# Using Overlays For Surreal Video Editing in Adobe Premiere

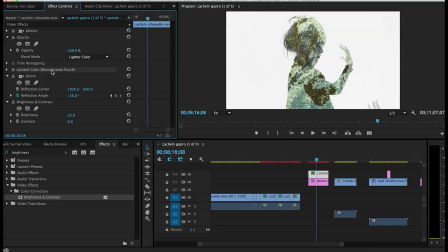(4:00)
So I'm going to apply the Lumetri monochrome punch, make it nice and black and white, and then I'm going to mess around with brightness and contrast to see if there's a
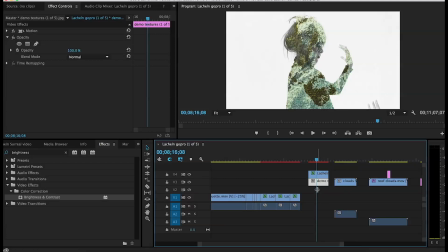(4:13)
way that I can take away from some of the ugliness of the colors that really distract me from the way the model looks. I want it to be more of a blend of the still image and the model rather than having her be a complete whole showing colors that don't match.
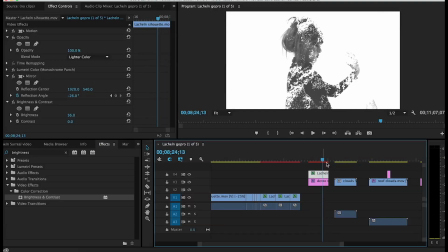(4:32)
It's fine to blend a still image and a piece of moving footage, but things get really interesting when you blend two pieces of moving footage.
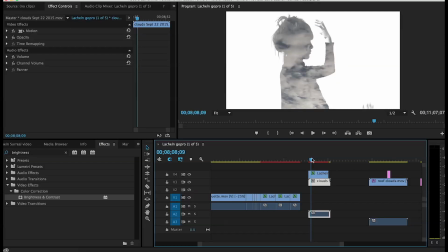(4:41)
And in this case, we're going to put clouds, and I consider clouds a texture layer. A lot of nature footage is ideal for this, like running water or fire.
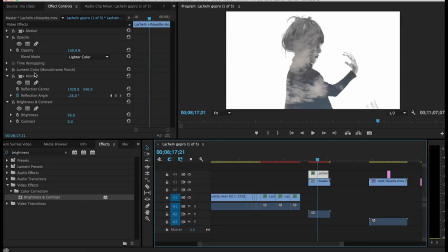(4:51)
It looks really good when blended with a person. I feel like it makes my model look a lot more like some kind of cosmic entity.
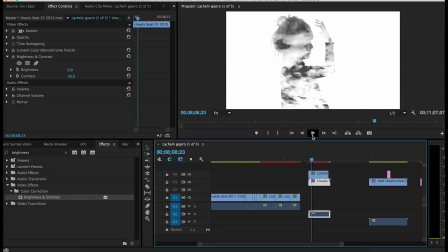(5:02)
What if the model is still and the footage is moving? Let's see how that looks.
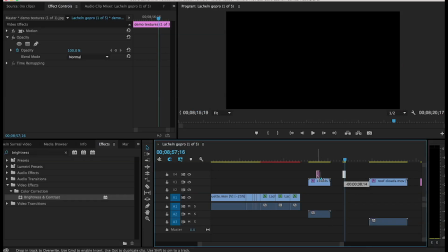(5:08)
As far as what blending mode looks good on your pictures, you're gonna have to play around with them.
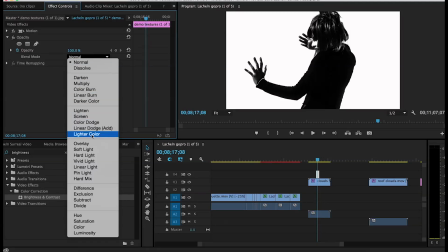(5:14)
Every scenario is a little bit different. I have been using lighter color, but often I use multiply or overlay,
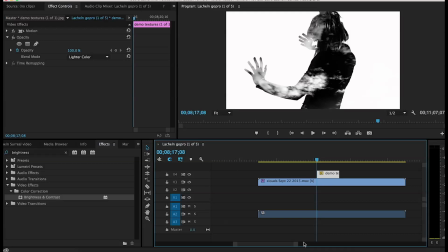(5:23)
and I might not have opacity set all the way up to 100%. It really depends.
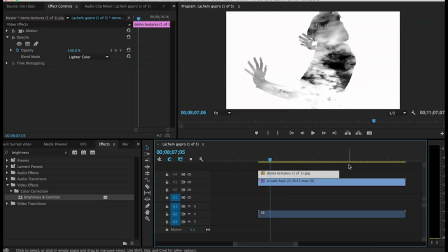(5:28)
So now we have the model that's still, she has the clouds blending through her.
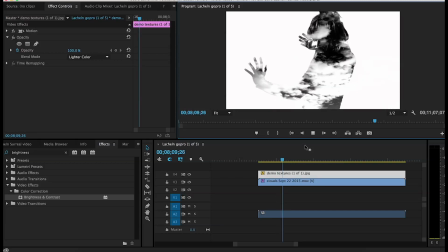(5:34)
This creates surrealism in the sense that we expect that model to be moving and not a still photograph.
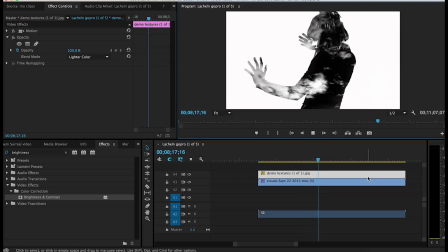(5:40)
This lends itself to the idea that the viewer has expectations of how things will flow in your video.
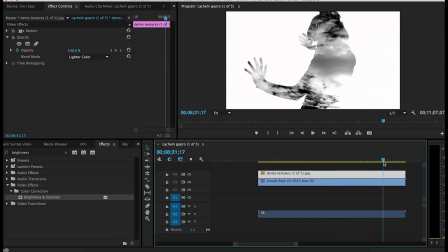(5:49)
And if you upset those expectations, it creates a surreal effect.
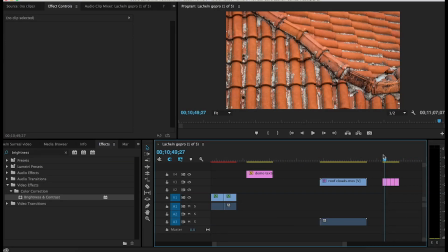(5:56)
One strategy, if you want to blend two still images, is simply have the image pan underneath.
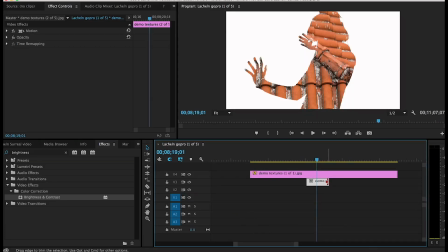(6:04)
So I'm going to take this layer, I'm going to set the stopwatch on position. If you want to work with two still images and still have a little bit of motion while doing your overlays,
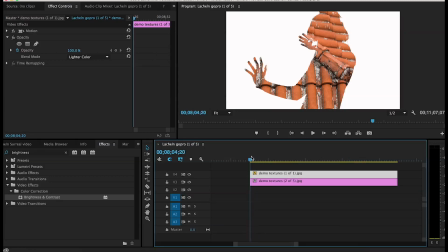(6:18)
you can use the position and scale functions under motion. All you need to do is turn on the stopwatch to place your keyframes at the start of your footage and at the end of your footage, or the end of where you want things to stop moving,
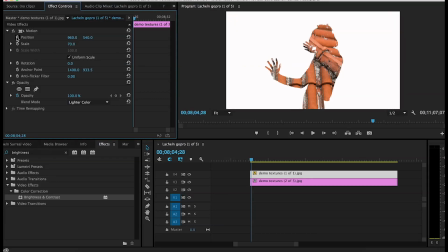(6:37)
you set the other keyframe. So in this scenario, I might have the image of the model scale up or down or move side to side
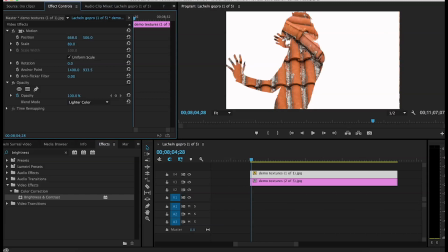(6:49)
over a defined duration of time. I have to be careful because the exterior of the frame ends and you'll see the edge of the white, which isn't really what I want to do.
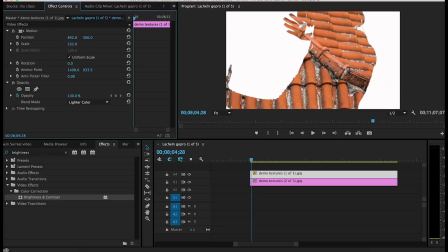(7:03)
If I scale the image slightly and have the white part start
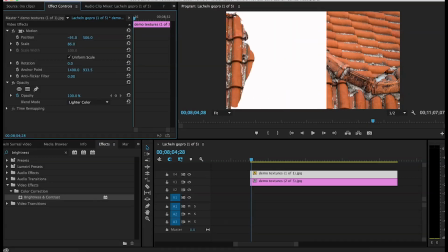(7:09)
on the left side of the frame, it's still a surreal effect. It's still a video, even though we're dealing with two stills.
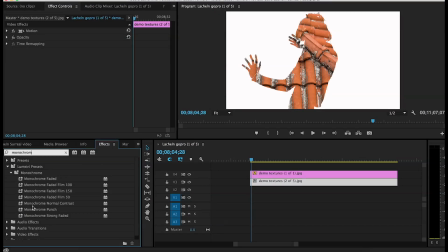(7:17)
Let's go ahead and add that monochrome punch to the lower layer because I don't like when textures are really obvious. It's currently just a picture of a girl plus some roof tiles. And if I go ahead and make those black and white,
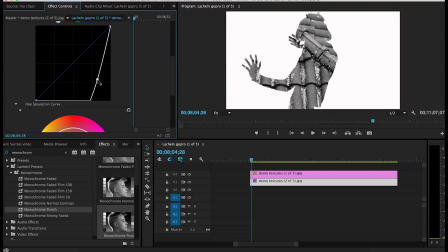(7:33)
and then if I add some contrast and hold the curves down significantly, then it becomes more about the person who was my subject of the video to begin with.
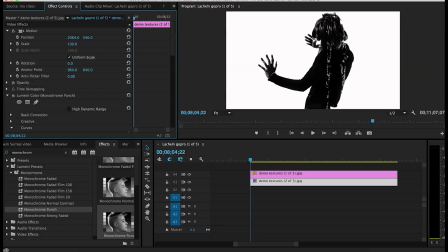(7:46)
The whole concept of surrealism has to do with feelings and emotions and unreality. So we are really trying to get away from the natural world, the ordinary world, in any way we can.